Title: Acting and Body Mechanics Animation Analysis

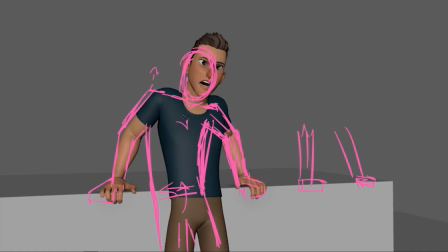(3:58)
Here, I thought it'd be nice to stabilize this head a bit more by getting this body over, getting a bit more lean because we're on this shoulder a bit more, I feel, which I can tell because of the chest being like this. So this will give you a bit more of a difference in negative space there.
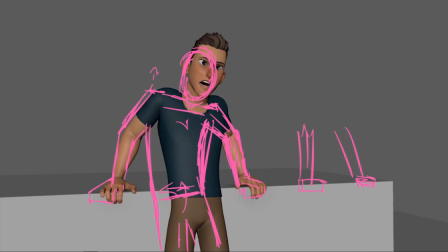(4:16)
And then again, the same thing with the hips, just lifting those up to counter this weight. Probably rotate these up as well, and also rotate this chest down in order to get your head a bit more slumped. I feel like it should be in a bit more of a slumped pose here.
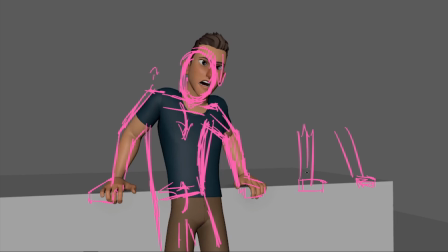(4:31)
And then I think the other note was just having these a little more straight than what you have in here. Either that or what I think would work quite nicely is having these maybe a bit more like this.
Ladies.
So, it's a bit more kind of laid back and slump.
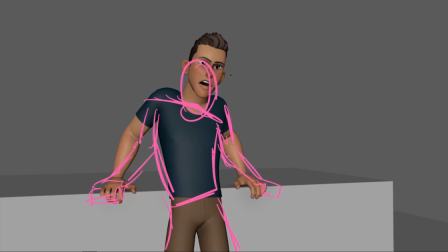(4:52)
That could be cool. There we go. So it wasn't a total waste of time re-recording this one. Brilliant. You could get a bit more change in this pose. I think this is quite a big emotional change for him, where he is kind of reacting to what she's saying. So I think we could echo that through the body, maybe get the hips up a little more as well.
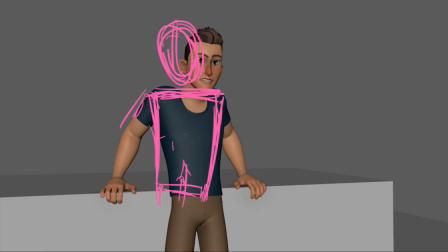(5:11)
Almost get him like starting to stand up, and especially if he's down in this, you know, slump pose, chilled out, a bit more of a reversal in the spine and the shape change. And then I thought here to maybe just solve a bit of this twinning that you have going on,
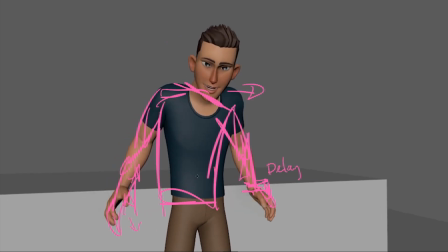(5:27)
it would be nice to kind of get this starting to go over to that side. So really leaning on this hand and having this hand continue to be planted on this surface, but then coming away with this hand before that, which will kind of give you a natural offset,
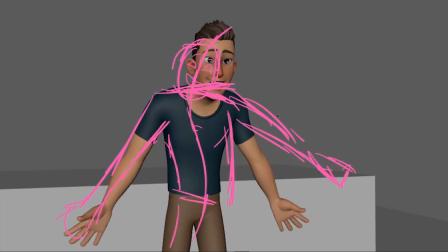(5:43)
which you can then use to just break up that twinning, you know. And this pose could be a little more broken up.
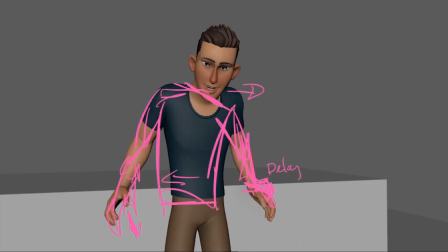(5:48)
I think you could play with the lean a bit more because he's got this shape going through here.
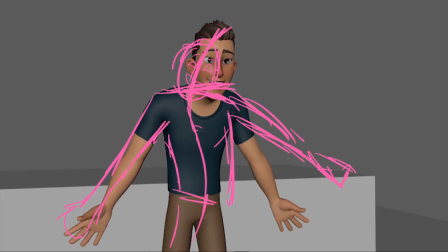(5:53)
I think it could be nice to have this shape going through here, but then having the nice sarcastic S shape through the head would be quite nice.
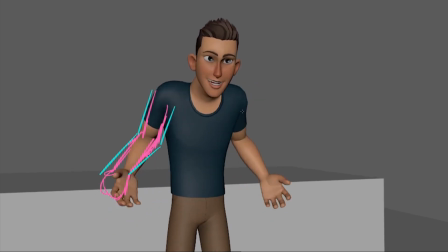(6:00)
And then I think through here, what I was talking about is just the concept of not having this straight line in the body, because when it's in silhouette, it will kind of just look like it's going from this to this,
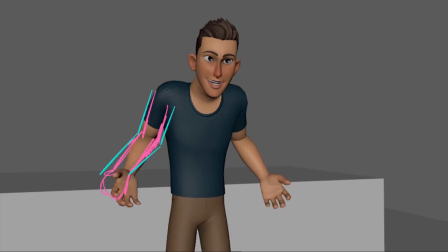(6:13)
just up and down, up and down. So you really want to get that clear shape change in the silhouette, whether it's leading with the elbow like that, or, you know, having it the other way, so we get this sort of clear lines on the edge there.
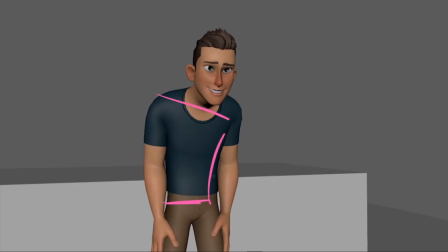(6:25)
That shape change in the body can help to break up the twinning of a pose a bit more. So you have his arm down there, but then this one where you've got that nice C shape in the body, but still having the arm kind of slumped, well, that gives you a bit of negative space here.
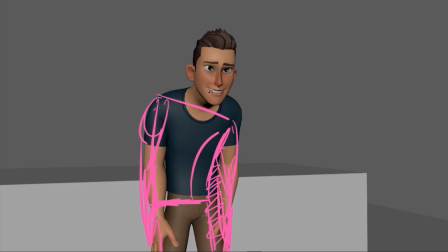(6:39)
Whereas on this side, we don't really have any negative space. Here, again, just pushing that C shape really.
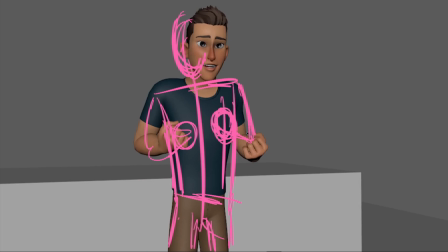(6:46)
And I also drew this here, but that could maybe be a bit nicer.
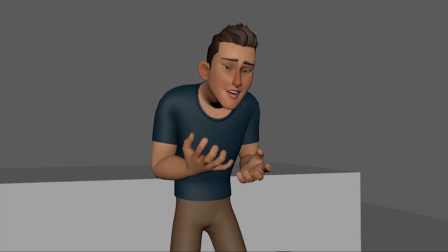(6:49)
And then here, I wanted to discuss how, though we're trying to break up the shapes of the body and stuff, I do feel like balance is still important. So in here, our attention is really being drawn here when he makes this gesture. So it's almost like he's going to be imagining a kind of crystal ball in here.
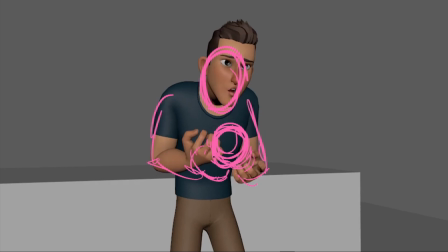(7:07)
Not focusing 100% on this negative space, but kind of cleaning things up a bit more so it's a bit more balanced into something a bit more like this. So this hand is fairly similar to what you have now, and then this one on the other side is, you know, kind of balanced, but it's not twinned, because if we're looking at this pose,
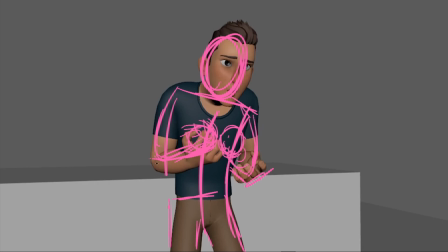(7:26)
the C shape of the spine is kind of creating a difference in these angles and shapes and silhouettes that we have here. So this is very different to the other side, but somehow the pose still feels quite balanced.
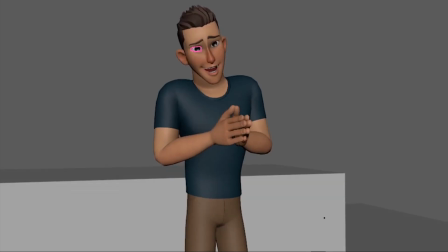(7:39)
And then I was just mentioning how for most of your eye shapes, they're looking a little oval right now. I just try and avoid that and favor one lid one way or the other, you know, really try and get these straight lids. It'll be a lot more appealing.
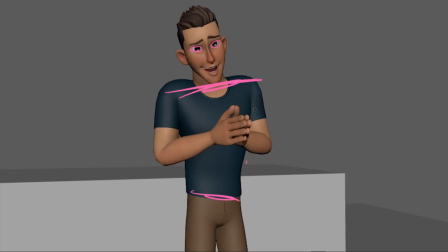(7:54)
And again, here, I think it's just the recurring note where just making sure that we have these nice angles through the hip. So that angle versus that angle, always countering them. It's a huge line.
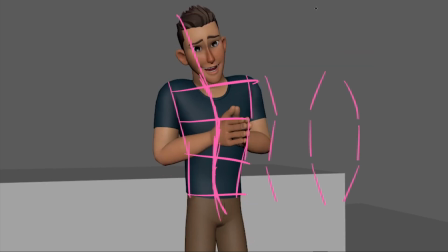(8:06)
And I was just discussing the concept of the S shape here and how we don't want that. And that's kind of what's created here by having this hip be straight. I'm reading this as being this kind of shape into this. So boom, boom, boom.
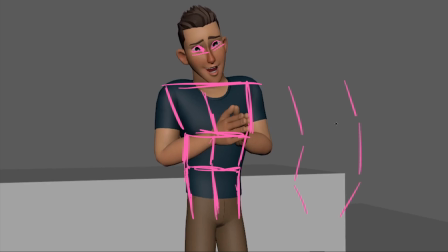(8:24)
Whereas really we'd want more of a counter and that, which will give us a nicer shape rather than being a little broken.
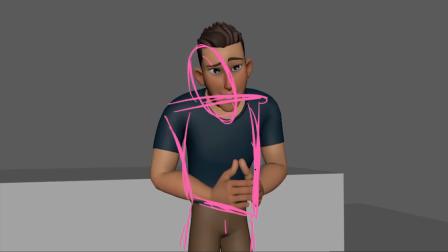(8:32)
Shape of the torso, getting these hips up, getting them over, just a really shape through. And then here I think is one of the first notes I gave, which was just getting a little more curve for his face. So, you know, getting this mouth a little more like that, making sure that we're opening up one side of the face and getting this V shape,
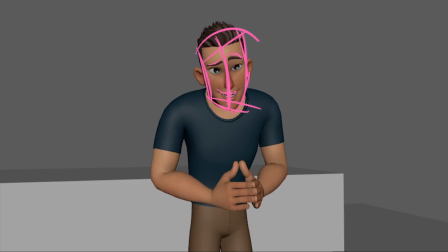(8:52)
you know, not as drastic as this, but somewhat like that. Focusing on the headspace here.
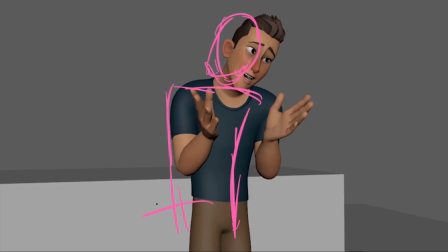(8:57)
So if we look at the space of here over to here, we're bringing this whole body over, countering the hips with the chest. And we're also getting this head over here. So it's win-win-win, really, because this headspace is a lot more stable. It's a lot more readable, but also the body mechanics will be feeling a lot nicer with the shape change that we're creating.
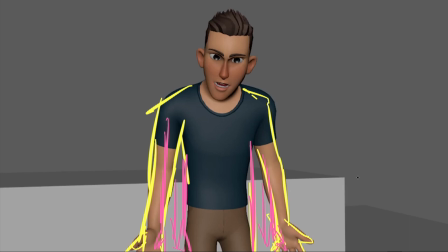(9:17)
Okay, so here, this was more of an overall note. So I noticed that, let me turn these lines off.
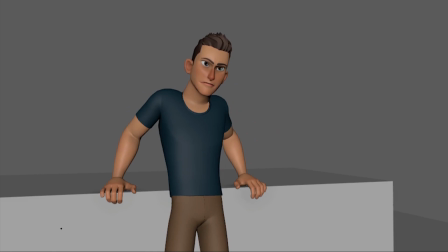(9:23)
Notice that through a lot of the movements that you were doing, you were kind of having the same formula to them.
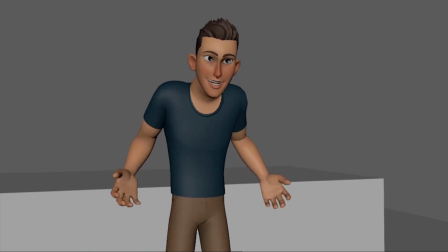(9:29)
So doing this pose into antic, into overshoot, into settle.
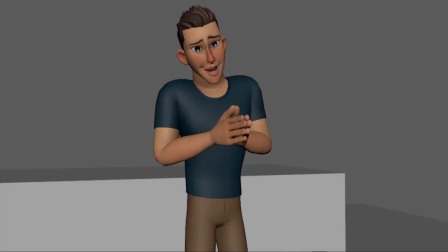(9:35)
So antic, overshoot, settle. Antic, overshoot, settle. Which I do like.
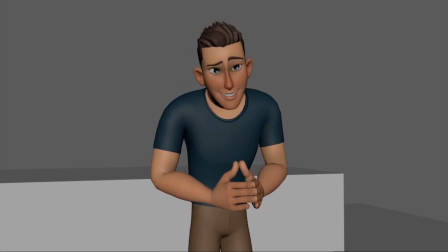(9:41)
I do like this movement. I really think it sells the sarcastic attitude that I think you really want them to have.
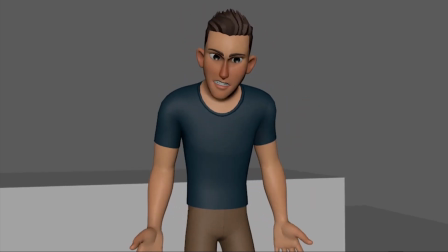(9:47)
But then, you know, through all of here, I feel the same. Antic, overshoot, settle. Antic, overshoots at all. So I really thought that you could break this up by, this is what you have right now if we're looking at just the yellow. So it kind of just overshoots down and then settles back up. So what I've drawn in the pink is what you could do.
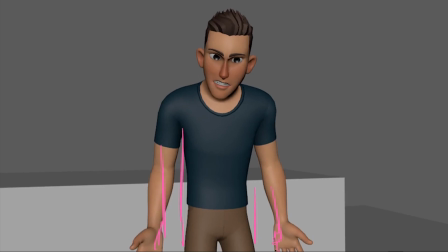(10:06)
So without the drawings on it, this could be your overshoot instead, and maybe not as twinned as this, but just for clarity's sake, you know. And then we could ease up into what you have. So going from a pose here with the hand to a pose here with the hand. So the overshoot is still happening in the translate Y, still happening here.
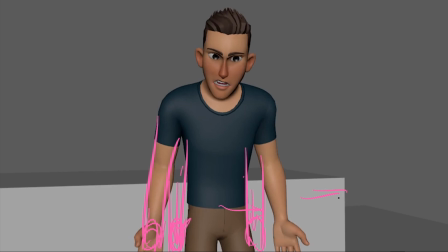(10:26)
But then if you look at this axis, then we're easing to this point. So you get an overshoot ease rather than just overshoot ease, overshoot. And, you know, it feels like you're just going past the pose and coming straight back into it rather than having those arcs in there,
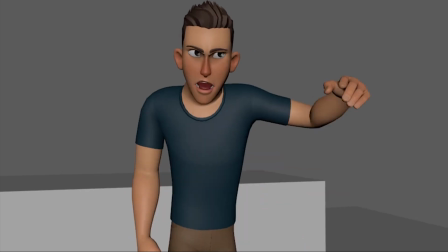(10:44)
which will make it feel a lot more organic and less twinned. Oh, we could overshoot up here into this.
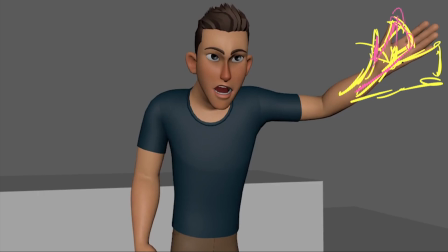(10:50)
So you're still overshooting one axis of it and then settling down to this. And I guess the last point I wanted to make here was just really reiterating that point of having those curves through the spine,
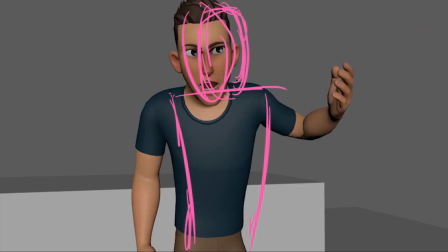(11:02)
which will help your headspace. So just trying to bring these over here so that if we look at these,
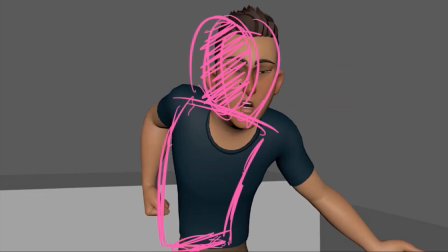(11:08)
they're a lot more controlled and not moving as much as the poses that you have at the moment.
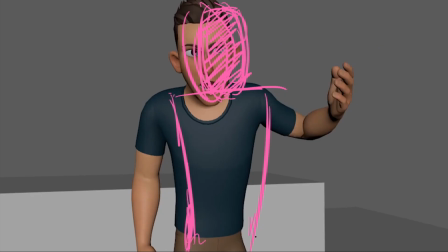(11:15)
And this is just a combination of moving the body around in the right way, creating those shapes through the body,
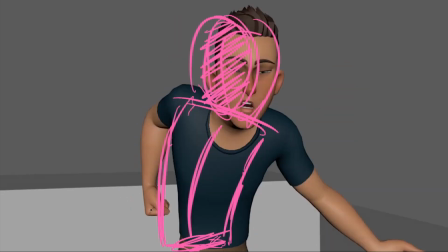(11:23)
which gives you contrast, which gives you correct body mechanics, and also really controls that headspace.
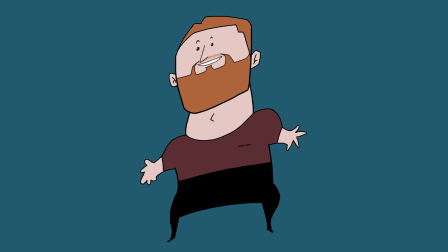(11:30)
I hope I pressed record because I don't want to do this for a third time. And yeah, I hope that helped. This is definitely the longest review I've done so far. So yeah, thanks very much for submitting. Bye.